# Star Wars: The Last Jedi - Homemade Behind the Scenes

Welcome to our homemade Last Jedi trailer. Here's how we made it.
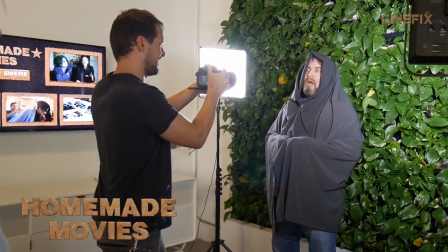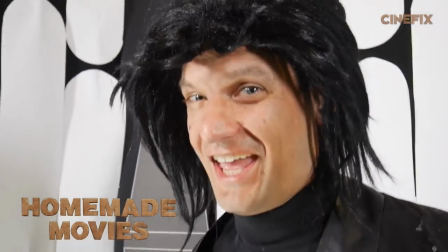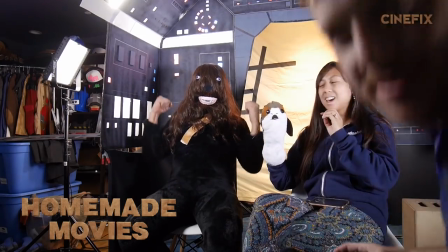Hey everyone, and welcome to the behind the scenes of The Last Jedi. This trailer has so many cool visuals. It's got X-Wings, TIE Fighters, ATM-6s. My personal favorite of all these builds is Luke walking into the cockpit of the Millennium Falcon. And as soon as I saw it, I knew that this was going to be a fun one to make. So it all starts with cardboard.
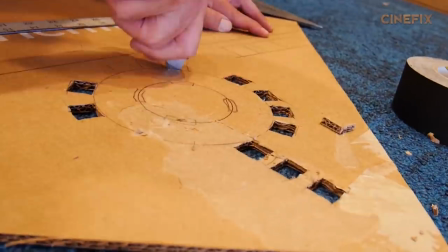(0:42)
So each piece was created individually, cut out little holes, squares and rectangles and stuff like that,
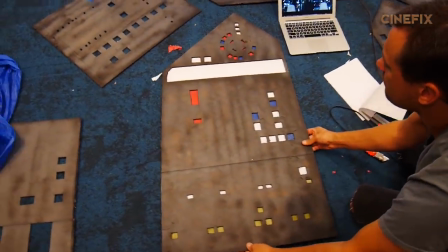(0:48)
put some colored paper behind those, and then each one was connected to each other with hot glue and cardboard,
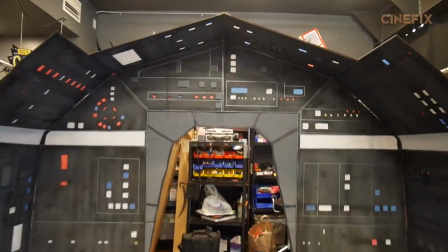(0:54)
and then zip tied to a couple C-Stands so we could actually elevate it off the ground. Then when you blasted light through the back, it looked like all the buttons lit up. Once the cockpit was complete and ready to go, we needed a Luke Skywalker.
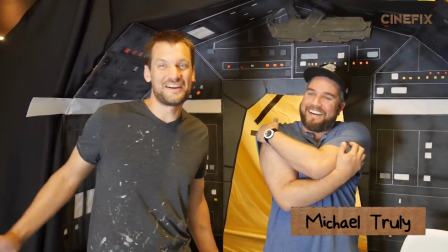(1:04)
Luckily enough, we had the one person in the office who had a beard, Mike Truly, agree to be our Luke Skywalker.
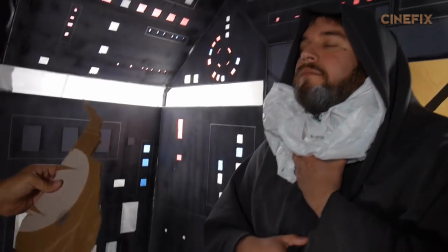(1:11)
That's great. Yeah! So once Luke was done in the Millennium Falcon, we had one more shot to get in the cockpit, and that was with Chewbacca and everybody's new favorite character, the Porg.
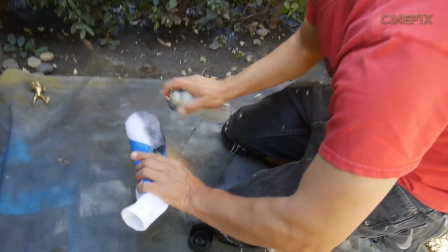(1:23)
So to make the Porg, I used a sock, masked off some areas and did some spray paint action,
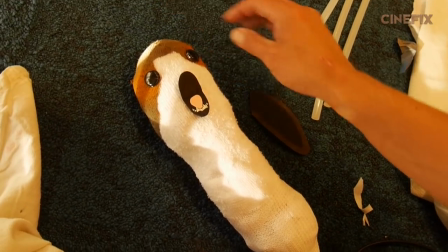(1:27)
gave it some eyes, a mouth made of foam paper, little teeth-mated tape, and boom,
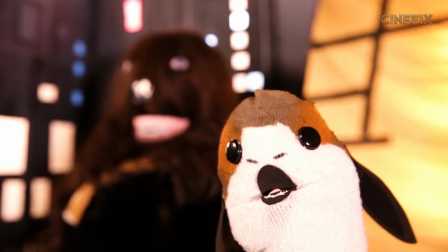(1:32)
you have the cutest thing you've ever seen.
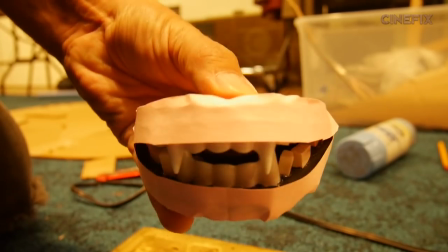(1:34)
The Chewbacca costume consists of a wig, a mouth made out of cardboard and some vampire teeth, some eyeballs that I blacked out to make it look like he was squinting a little bit.
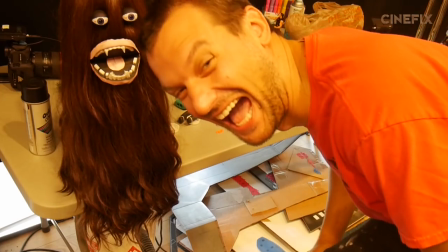(1:43)
What's up, four eyes? I was originally gonna put this on a foam head, but instead I ended up just making it all work on my head.
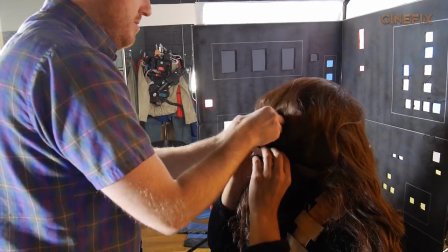(1:51)
I heard this is exactly like what Robin Williams had to do from her start phone. Eeeh!
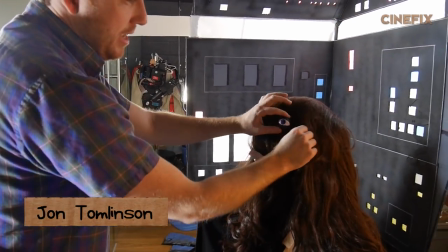(1:57)
Okay, this is disgusting. I remember Mark saying that he would do anything for homemade movies. It's probably the creepiest version of Chewbacca you're ever gonna see.
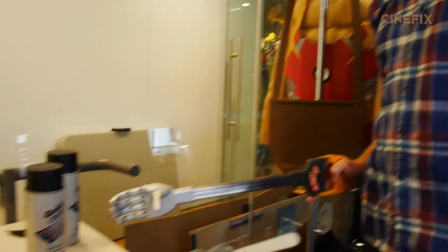(2:11)
All right, Luke, show me what you can do with that cool hand of yours.
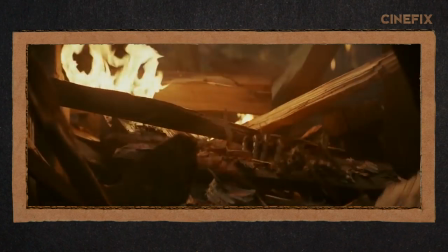(2:17)
There's one shot where Luke sticks his metal hand through a bunch of burning debris. So we bought some firewood.
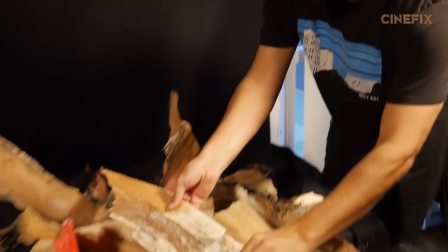(2:22)
John brought in a piece of a dead palm tree that he found outside, and we stuck this cool plastic hand through it.
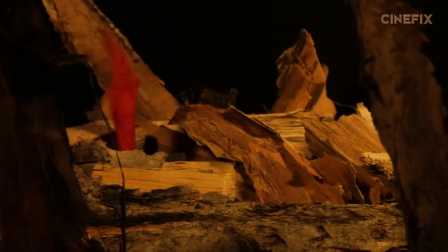(2:28)
All we had to do was cut its thumb off. Yeah! And it was ready to grip. In this trailer, Kylo Ren throws a fit. We had to find somebody who was capable of being a gigantic baby, and I figured the biggest baby in this office is me.
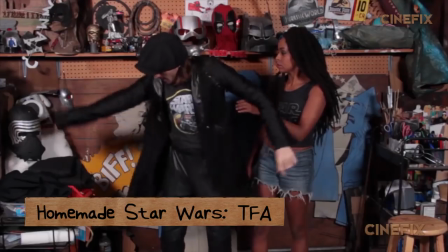(2:42)
So for the costume, we repurposed some of the old Kylo costume from the Force Awakens trailer that Ben made.
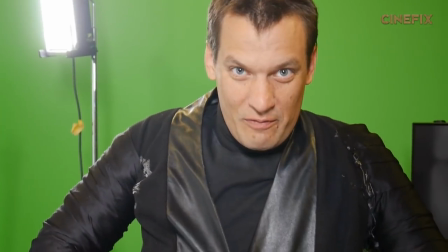(2:49)
They're comfortable, dude. They're not. This is how you become who you are. This is how you fulfill your destiny.
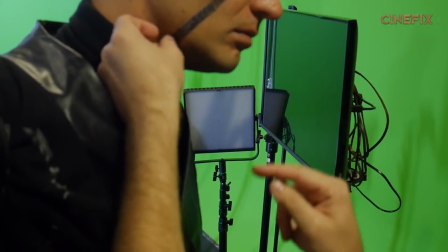(2:54)
I added the scar by using a band-aid that I colored with marker. Nice wig, dog. Thank you.
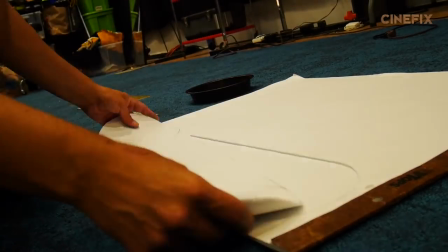(3:00)
He's surrounded by all these white, elongated ovals. Luckily enough, we had a big, giant drawing pad that I was able to make one drawing and cut out a whole bunch of ovals at once.
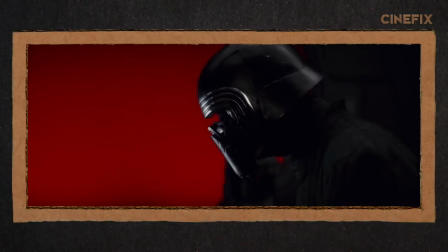(3:10)
So the first trailer we were going to do has this clear shot of Kylo's helmet.
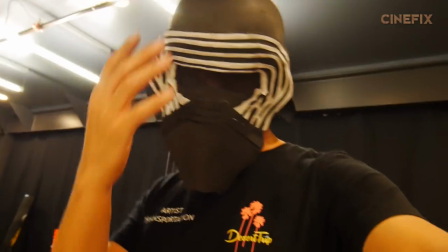(3:14)
I made that and then we decided to do a different trailer that doesn't show his helmet at all.
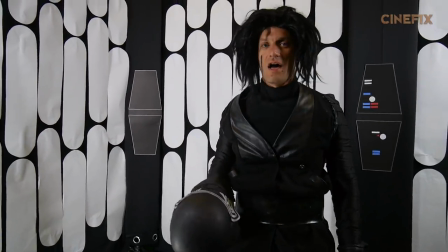(3:19)
I made this helmet that we're not using except for this shot, I have Adam Ryder hair in my mouth.
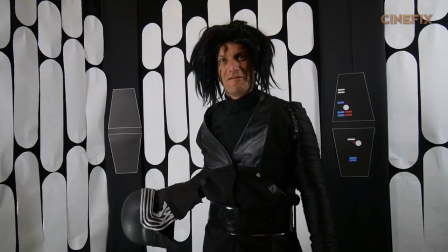(3:24)
Adam Driver. What did I call him? Adam Ryder. Adam Ryder. I am Adam Ryder, or Kylo Ren as you, uh, driver.
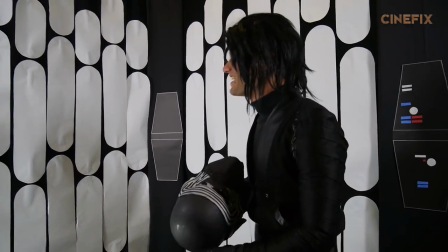(3:32)
Still got it wrong. What did I say? I keep saying Ryder. Who's Adam Ryder?
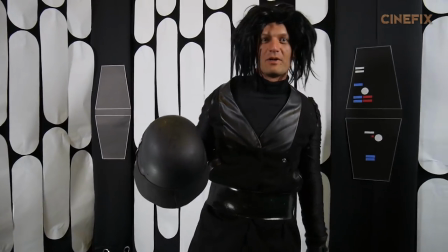(3:37)
This is our spaceship and we're gonna smash this helmet right over there. Hey, buddy Don't hit me with your helmet, huh? Don't hit me with your confetti When Kylo Ren makes impact with the wall John is
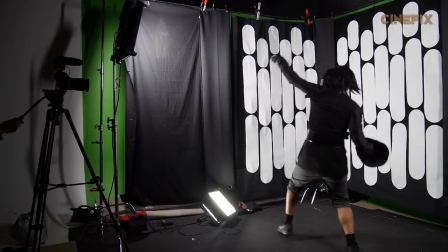(3:48)
actually hiding behind a black sheet with white confetti that he throws out to simulate the sparks So there's a shot of Kylo's lightsaber, which as you guys know has flames that go out in three different directions So I made it out of tubes,
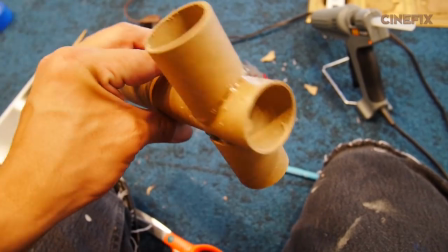(4:03)
I made some holes for air to go through the tubes,
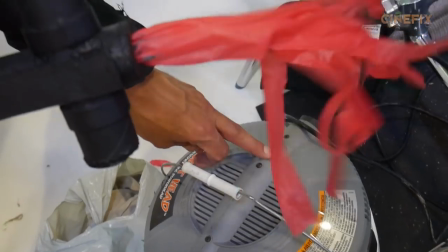(4:05)
and I stuck my vacuum cleaner in the out position, which then pushed the flames out, simulating the effect.